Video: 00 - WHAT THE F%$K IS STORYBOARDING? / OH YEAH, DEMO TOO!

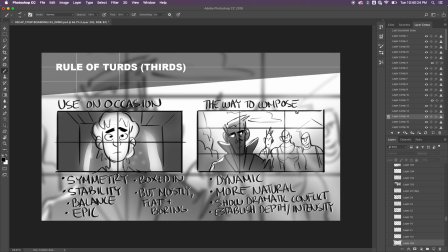1205s
you to help give yourself more flexibility and more options for creating shots so waited so this is this would be the way to compose and this is how i compose shots and it's cool because this kind of framing allows for more dynamic camera angles it feels more natural it can show dramatic conflict
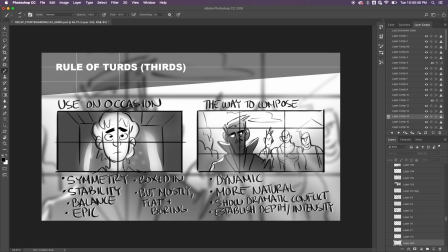1220s
with between characters and it helps to establish depth and intensity fairly easily and it helps to establish scale which is something i'm going to talk about later on so here you have this character uh feeling a sense of of of you know threat from these characters here these thug looking characters but it
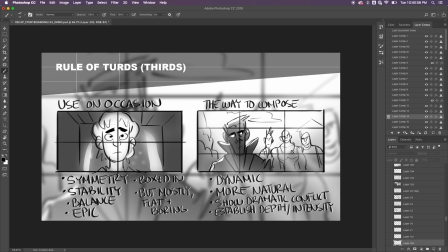1236s
could be vice versa these characters could be good and this character could be bad it all depends on how you tell your story but again these tools help to to ensure that you're getting the intended response from
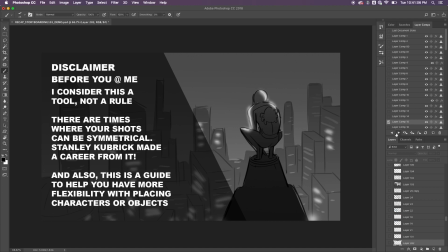1247s
the audience so disclaimer before you add me i consider this a tool not a rule just like i said there are times where your shots can be symmetrical stanley crew have made a career out of it also this this is a guide to help you have more flexibility with placing character topics damn
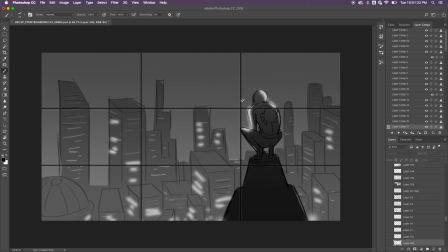1263s
i gotta help myself nice again here's our drawing spider-man and to demonstrate again you don't have to put your subjects you know literally on these these guides these are just focal points that help to uh create a sense of variety and increase sense of dynamism and this is something called the golden
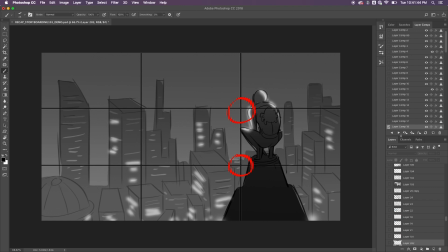1282s
ratio which i'm not really going to talk about you don't even know that shit uh but here you know again these are the intersection points but i have spider-man framed here so it doesn't matter as long as your intended response is to create a sense of depth and in this case i
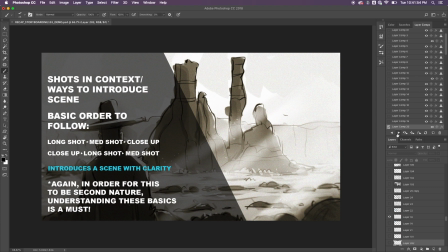1296s
feel like i succeeded in that by showing him you know in one of the tallest buildings overlooking the city shots and context this goes into more shot progression which i'll go into more detail in another video because that itself is another beast to handle so shots and contacts context way to introduce the
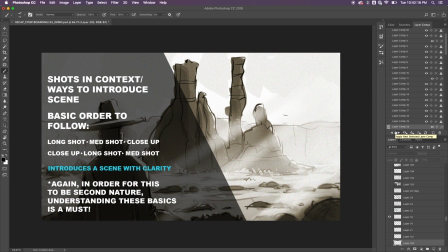1314s
scene so now that i mentioned these camera angles in isolation how would they look like in context with each other how do you go from a wide shot to a medium shot to a close-up and so here you have the most basic ways of setting up your scene because in the end
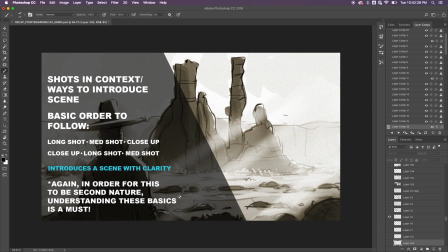1328s
each scene is is going to take place in different locations so you want the audience to get a sense of where where your environments are at and making sure that it's clear that if a character is going from their house to the park making it clear that they're doing that and not having
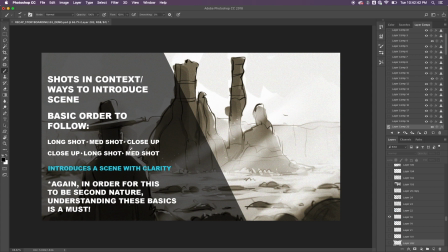1344s
any confusions whatsoever so the basic ways of setting up your shots and this will be the demo part you have you start off with a long shot you're an establishing shot then cut to a medium shot then to a close-up or you can come from a close to a you know you
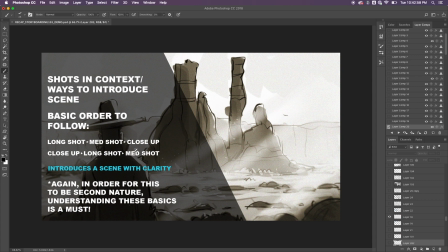1358s
can start at a close-up then go to a long shot and then a medium shot and you can vary things up but it all makes sense it all has to make sense with this story introduce a scene with clarity again in order for this to be second nature understanding these basics is
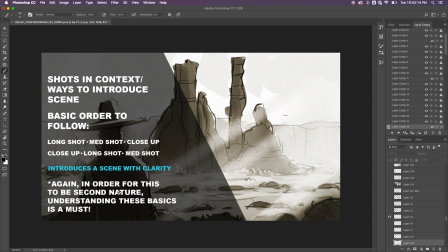1373s
a must so you know if you're you're a first time storyboarder and you're not you haven't really you know gotten that many storyboards under belt knowing this is super important because the more you do this the more you're going to get a sense of how to establish your shots in more creative ways
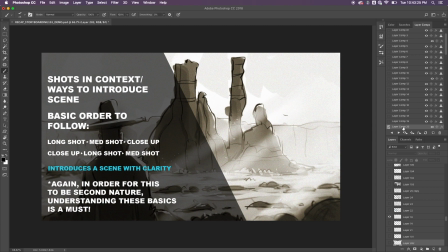1387s
and i mean and by that i mean scenes establishing your scenes in a way that's going to be a lot clearer so here for the demo
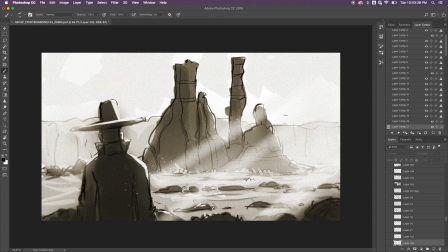1396s
we start off this scene with an establishing shot of this you know mysterious cowboy overlooking these rocks in this you know desert the stranded desert so then
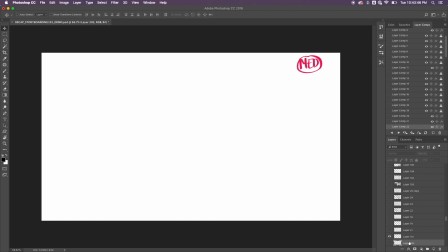1405s
how would i go about you know creating the next shot here so in this case for a medium shot I would actually draw out the cowboys reaction so here I actually have another monitor where I
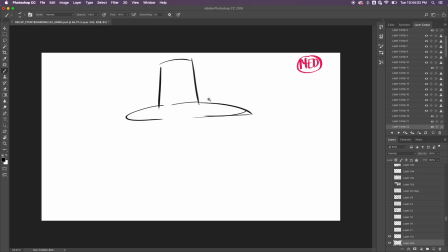1422s
have reference on like cowboy hats and how to draw cowboys and so I wanted to demonstrate this
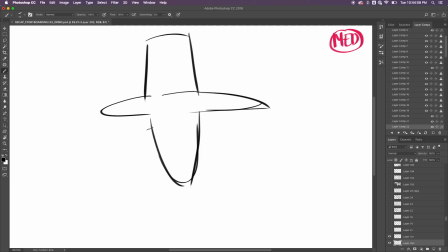1430s
as a demo because this is how you're gonna start storyboarding this is how you're actually gonna begin the whole process of being a an efficient
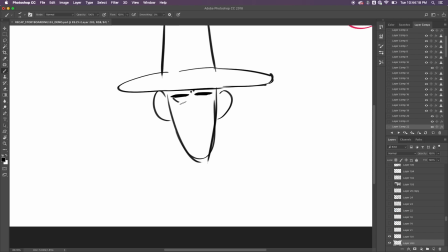1438s
storyteller and being able to craft your shots using these tools so
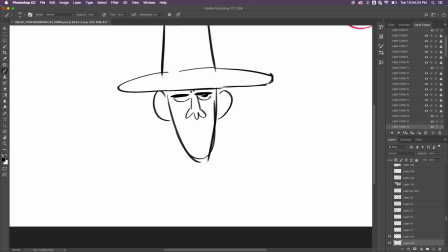1447s
for example here a medium shot will help to establish the cowboy's reaction to this this situation
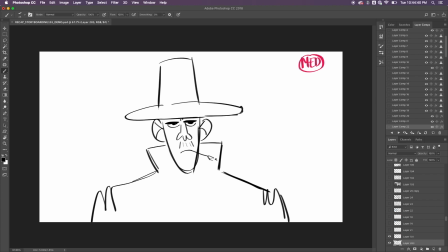1460s
and i'm loosely referencing the establishing shot that i had so we kind of have them in more of a i don't even know if cowboys dress like this but who cares and it's hot but I mean this guy probably doors it let me give them a little poncho here
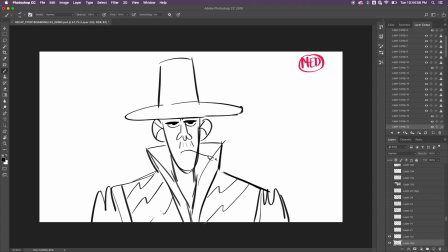1478s
just for funsies and also to the way I'm drawing I'm drawing very loose
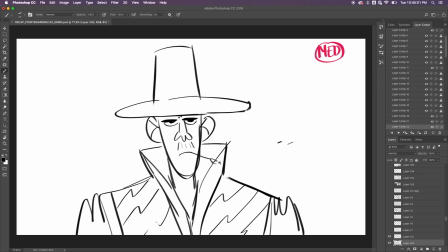1484s
these are curious about my brush it's basically this type of
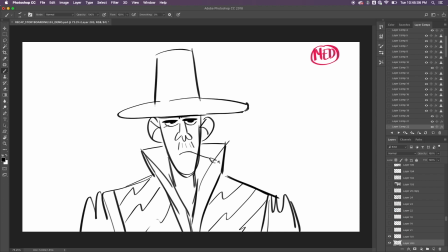1489s
shape you know an angle chisel brush again you don't have to worry about that you don't have to really worry about brushes because in the end it's a matter of how you actually draw out your lines and using your lines in an
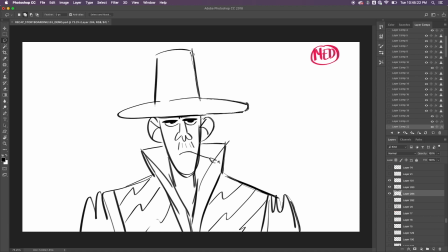1503s
economic way and I can talk about them more in a later video and so I don't want to talk about lighting in a bit but here especially in feature animation lighting
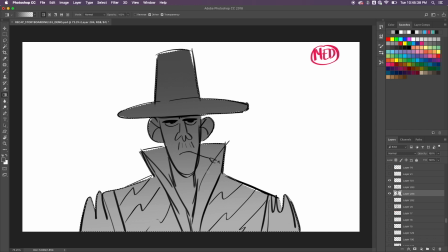1521s
is a good component and a good tool to use to really enhance the drama of things it helps to really sell the
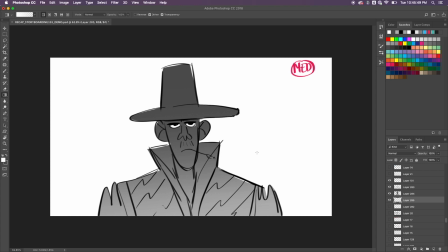1530s
emotion just through lighting just through tone I'm here I'm just gonna lay down a quick tone
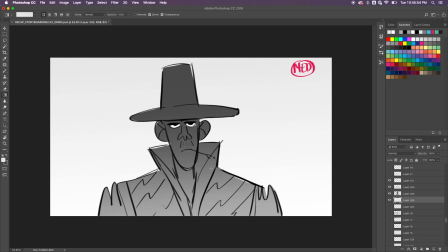1535s
and it's a sunny day so the sky itself will not be too crazy but something to know about the properties of sky it's usually darker at the top and at the bottom so that'll help you get
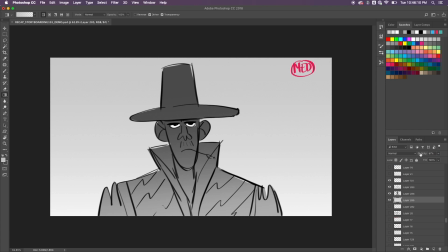1548s
a sense of the type of sky you want to use in your storyboards it's a little too dark and then here might add some clouds just for fun and i'm not worried about the
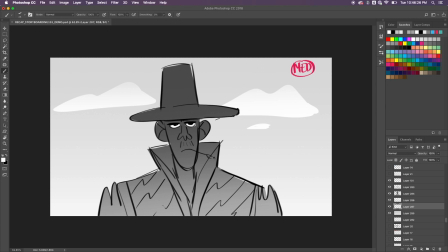1566s
the detail of this if it sells the point it sells the point that's all i care about and then i'll just add a quick grid line but just know that i'm going to lower the opacity on this because one thing to know about grid lines once we start getting into that is that
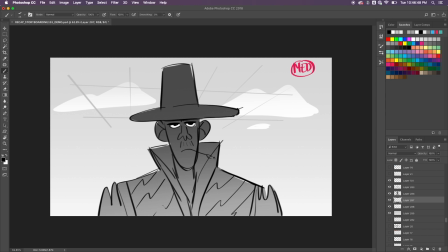1586s
they get really distracting if you have it call attention to itself if you find a way to imply grid lines kind of like this the main focus is on the character the main focus is not on showing how well you know grid lines and stuff like that that that doesn't matter so
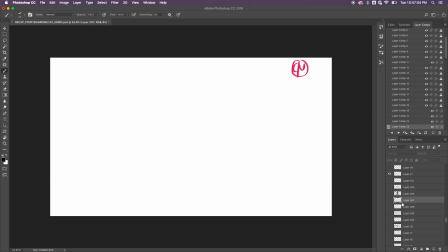1604s
here we have this shot and then we cut to a medium shot perfect and then now we can cut to a close-up so here we get a better sense of where this character is at and maybe here he's holding
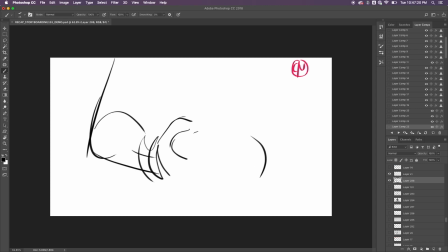1619s
something maybe he's holding a trinket from uh let's